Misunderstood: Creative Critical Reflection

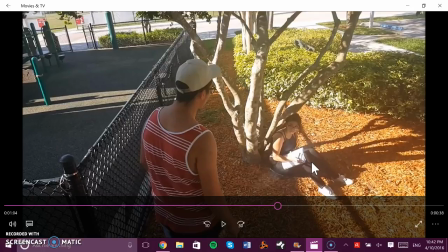[8:11]
showcase that the whole purpose of a romantic genre in general is to showcase a romance that can't be successful because of anything. In Titanic, it's a romantic genre, and it's one of the most successful romantic genres of all time.
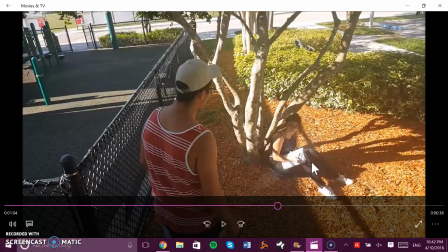[8:29]
And it's a story about a girl who falls in love with someone, but they can't be together because of their different social classes. In this case, she learns what it's like to fall in love with someone, but it's hard for her because she doesn't know how to feel these feelings, so it's hard for her to portray them.
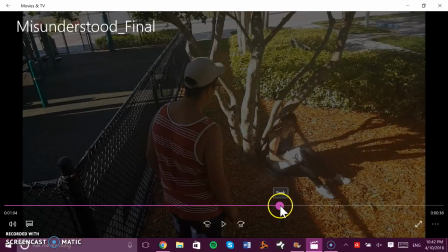[8:45]
And then with this flashback scene,
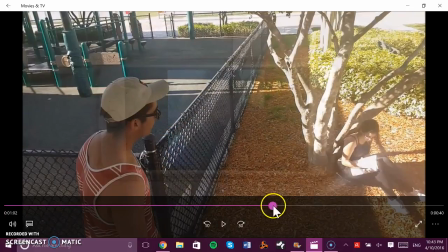[8:50]
you can't really tell with only visuals, but in the scene I did use sound.
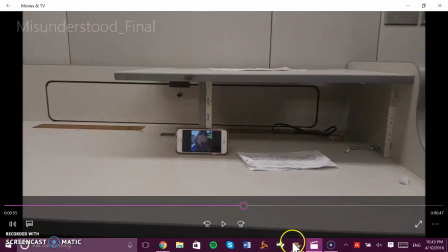[8:55]
I did use music, which I created myself through a program called Reason, which is right down here, which is just a piano
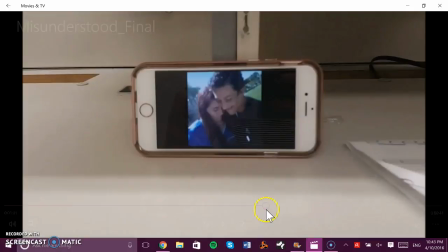[9:06]
melody, which indicates that it's a flashback, and it plays throughout the entire flashback from here all the way.
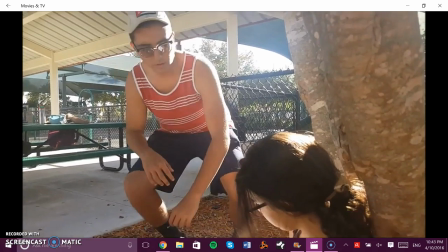[9:13]
And then the flashback has barely any speaking except for him talking to her,
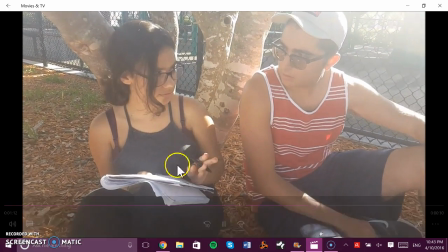[9:18]
asking her if she's alright, and then him telling her name, and then her just giving him random like facts because
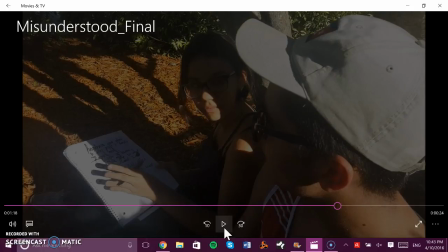[9:26]
since she has Asperger's, she just tells him just random things, whatever's in her head she tells him.
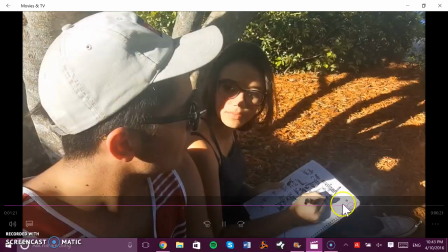[9:32]
And yes, so basically that's what happens.
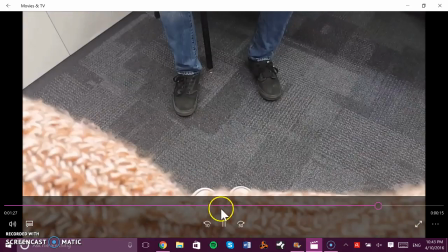[9:37]
And then after this flashback, the music fades away, and we come back to her in the psychiatrist's office remembering,
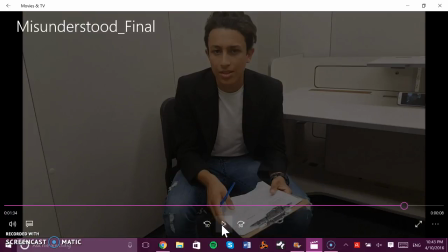[9:45]
and then her just looking at her psychiatrist, talking to her, and you can hear him speaking this time, but you can still hear that ticking of the clock because she still wants to get out.
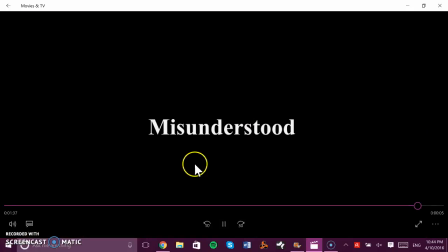[9:53]
She doesn't want to be here. and then it just fades into black into the title of the screen. That was what I did with my film, with different shots and angles, and the reason as to why I did them. For editing purposes, I used a software called Movie Maker.
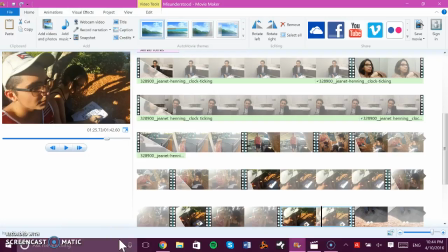[10:12]
Since I have Windows, I don't have a Mac, so I used Windows Movie Maker,
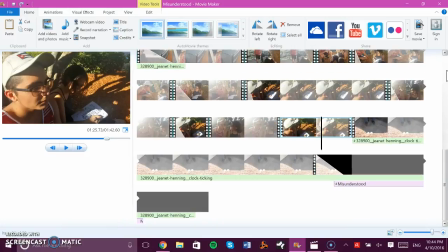[10:17]
and it was a very helpful software for me to do my different transitions, my different cuts, and all of that,
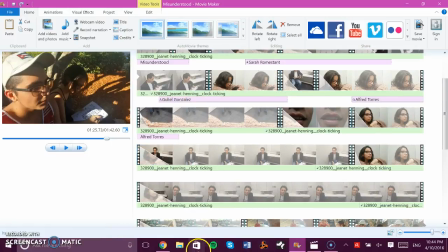[10:23]
and it was very user-friendly. I really loved it. And then I went on into sound.
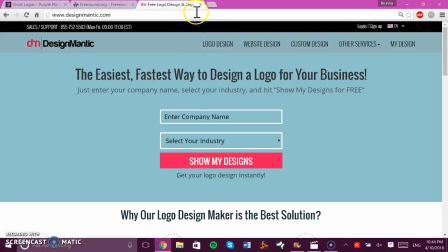[10:30]
Sound was probably the most difficult portion of my film,
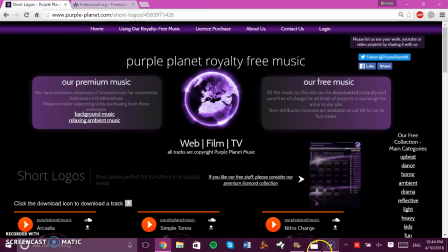[10:35]
mostly because I didn't want to go to the hassle of
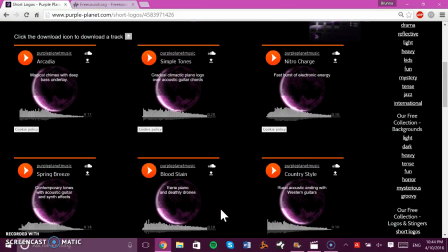[10:41]
emailing a bunch of people for simple sounds.
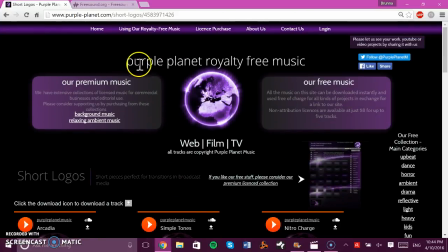[10:45]
So therefore I used a website called purpleplanet.com, which is a royalty-free music website, and they have a license that allows people to use their music for free as long as we mention them in our project. So thank you, Purple Planet, for letting me use your music.
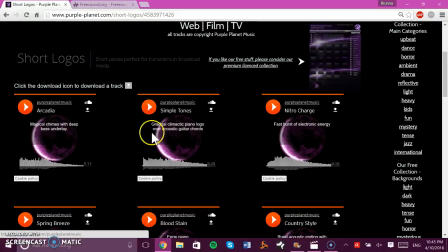[11:03]
And I used a sound called Simple Tones only for the beginning to showcase
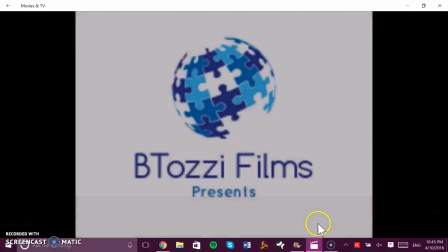[11:11]
this scene of my presenting my company's logo.
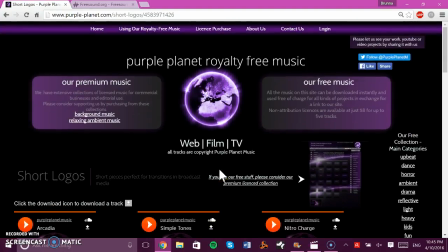[11:16]
That's all I used it for, but it was very useful, and I would like to thank Purple Planet for allowing me to do that. And then I used freesound.org, which is a
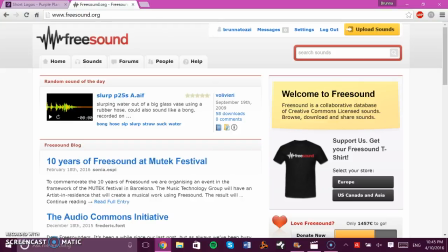[11:29]
music-free. It's also a music-free, a royalty music-free website.
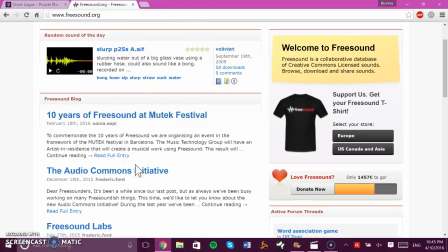[11:36]
But this website has more of effects, and this is the website where I got the ticking of the clock as well.
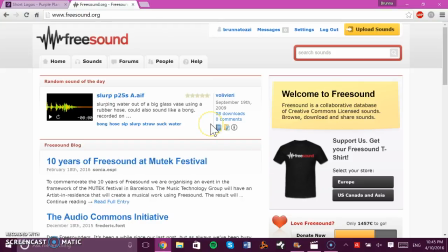[11:44]
The ticking of the clock for my film. So thank you, Freesound. That was very helpful, and it helped me a lot. And then I used, as I stated before, Reason to create the piano medley of the piano melody for the flashback sound, for the flashback song.
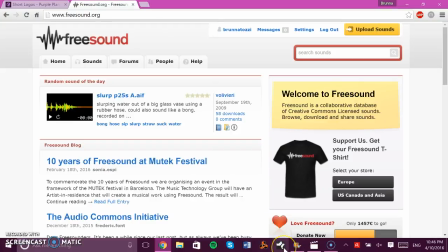[12:02]
And then I used this little guy called Studio One, because what happened was